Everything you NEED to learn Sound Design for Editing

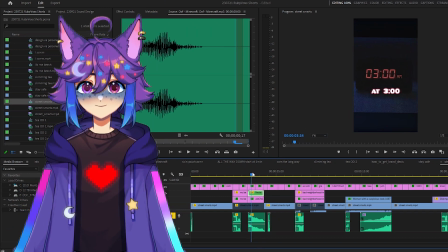994s
I've also added this sort of like wobble to it. So we have this kind of like this sort of confused little noise to kind of punctuate that point, right?
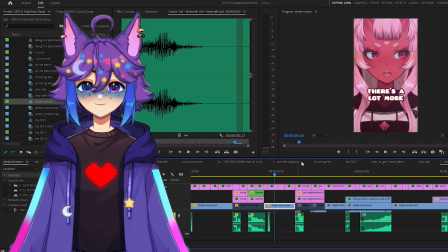1004s
We have another zoom there with I have 4 different whooshes that I use, all from motionarray.com.
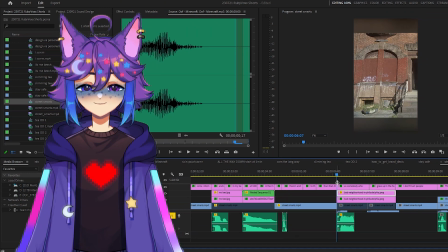1010s
Not sponsored, but come on. So this is sort of a sound effect that's like kind of just because we had a scene change, like an insert, but also to kind of like, this sounds sort of gross. It's kind of like a squishy, like a that sort of a feeling.
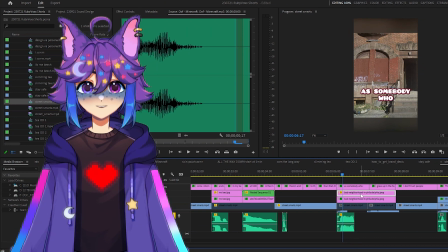1026s
It's really only here to emphasize, oh, we're changing into a new graphic, but it can also do double work as kind of being this sort of a thing, right?
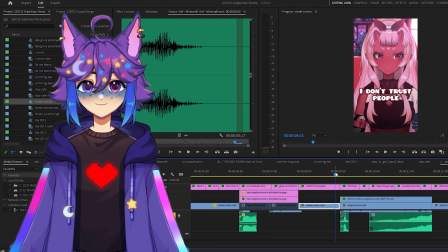1034s
This is just a little bubble kind of a noise. We're somewhere else.
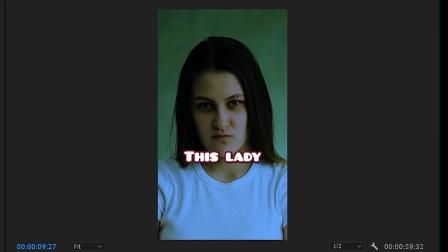1040s
We have this sinister woman here, but we don't really get into
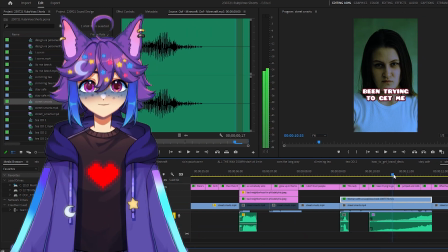1046s
the sinister sound effect until Ruby starts talking about getting jumped and robbed, right?
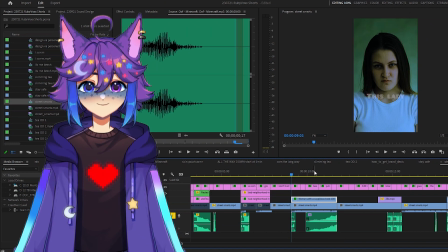1052s
So we have this technical sound and then, you know, these are 2 technical sounds kind of back to back. Like, I wouldn't call this a comedic sound, but it kind of like is doing the work of like setting the scene to make the viewer sort of nervous, like to give them the sense of like,
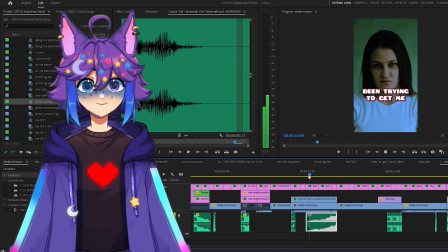1070s
uh-oh, something's off. This is a very unsettling kind of noise, right?
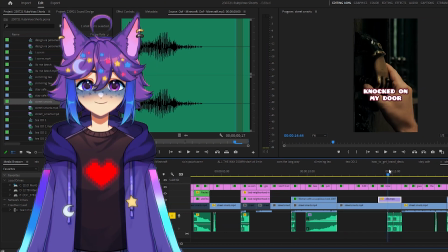1077s
This is straight up a comedy sound effect. I could have just made this a literal sound effect where, you know, we just have a door knock sound, but I thought it would be funny to add the vine boom for every knock.
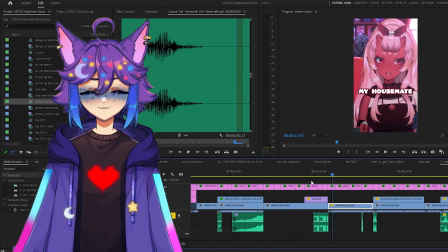1090s
Just sort of like kind of just like making this B-roll a little sillier. We have another whoosh here, technical sound effect for a movement here.
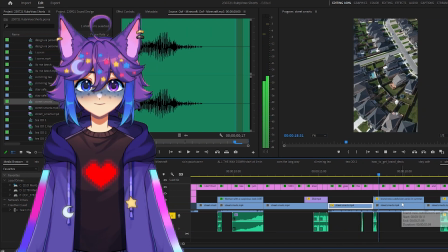1101s
And then another scene change. Just another kind of like a bubble sound effect.
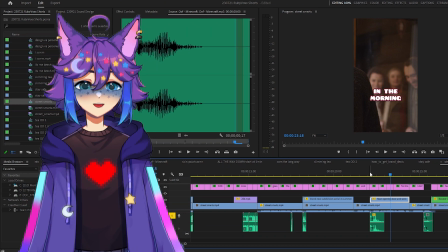1106s
This is, again, just another kind of like technical, like, hey, we have a scene change, but like, it's got this kind of nice, like,
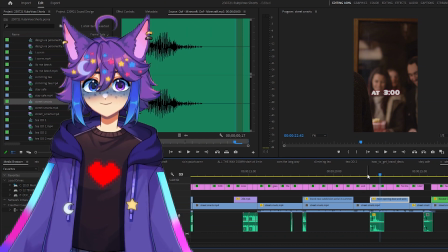1113s
oh, maybe I collected a coin kind of feel to it. I'm trying to sort of emphasize like that, you know?
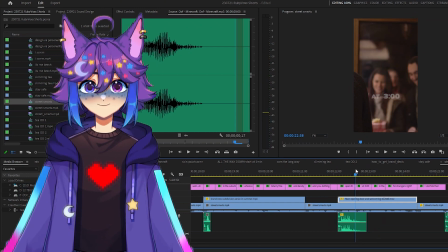1118s
This is like a good feeling. Like, oh, we're letting in people, you know, they have presents, like it's Christmas maybe.
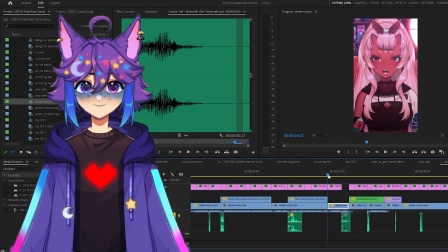1123s
Just kind of like that sort of a thing. We have our first instance of a bamboo because she kind of starts laughing at the situation like it's ridiculous.
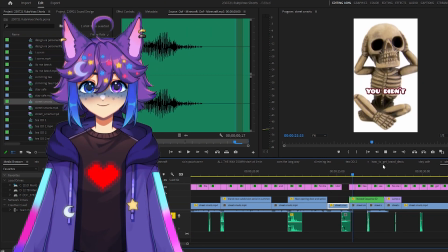1132s
Like, oh, okay, we're starting to get ridiculous here. We got a whoosh here because we whoosh over.
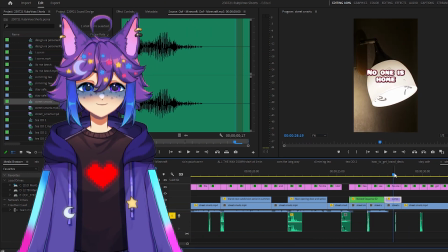1137s
The light goes out. I wanted a sound to punctuate that, so we just have a pop. Another whoosh here. Another whoosh there. And then this is the I've labeled this SpongeBob sad face.
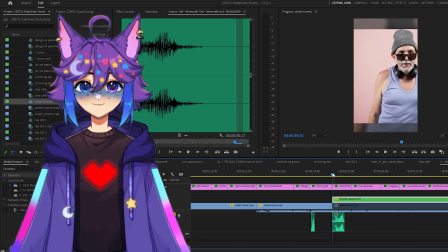1149s
This sound effect gets a lot of mileage. So this is a sort of like, she's talking about like, what if there were two big dudes? So I found, like, to make this kind of funnier, I have a picture of a seemingly sort of frail old man, you know what I mean?
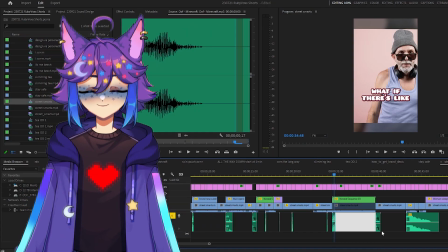1163s
To kind of like be this funny juxtapose against what is being said and what we're seeing, right?
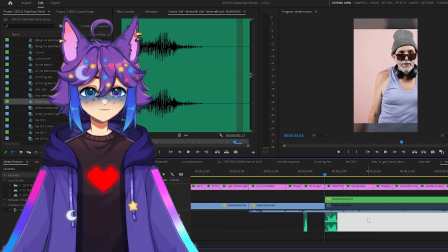1169s
So we kind of have this sad sound effect to go along with the visual and less kind of what she's saying in this moment, because he's not a big dude at all.
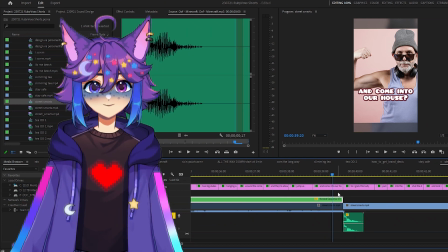1177s
Just another kind of like a sound. Now we're out of this.
Our house. So I grabbed this.
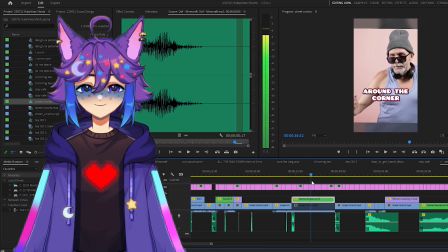1182s
We were here for like a while. Like this is a little longer than I like to hold on a clip usually.
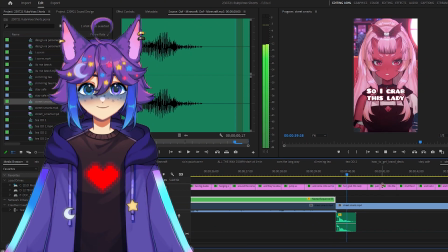1188s
So I kind of wanted to add a noise here to make it So I grabbed a little more exciting to get out, just by like, you know, just a little bit.
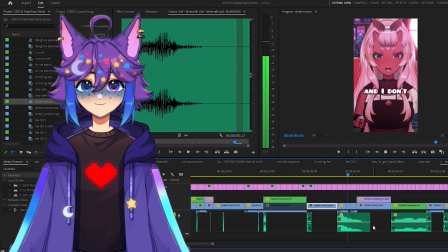1195s
And then here, there's a woman in our house. Vine boom, boom.
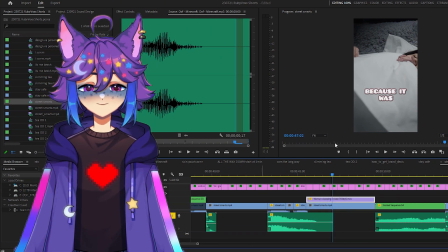1200s
The vine boom might be second most used next to the bamboos. Uh-oh, something serious happened?
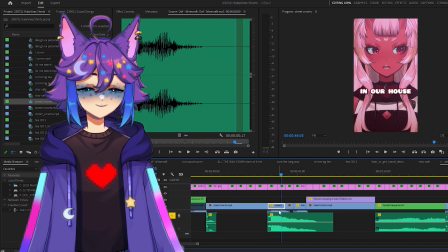1206s
Boom. Vine boom works as both actual dramatic emphasis and hilarious dramatic emphasis. So in this instance, it's doing the work of like, there is a woman in our house and I'm a little nervous. You know, like, oh God, what do I do? This is a tea kettle sound.
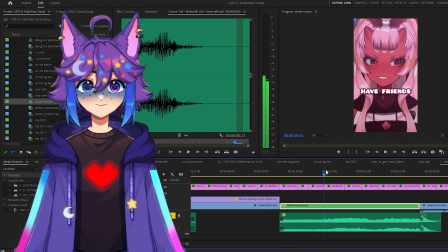1225s
I'll use this when we're hanging on the person for a little bit and the tensions are rising.
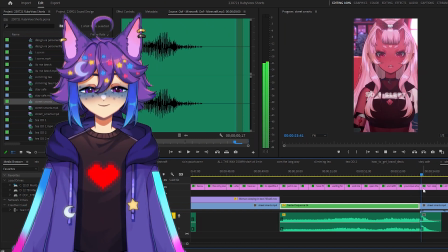1231s
And then at the end, I'm gonna play this again, but at the end here, we cut that off with sort of the resolution,
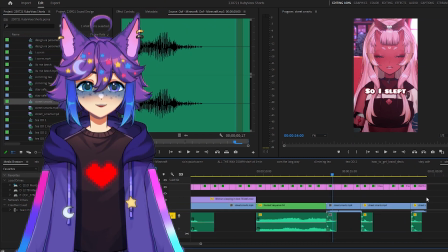1238s
which is kind of like a silly thing.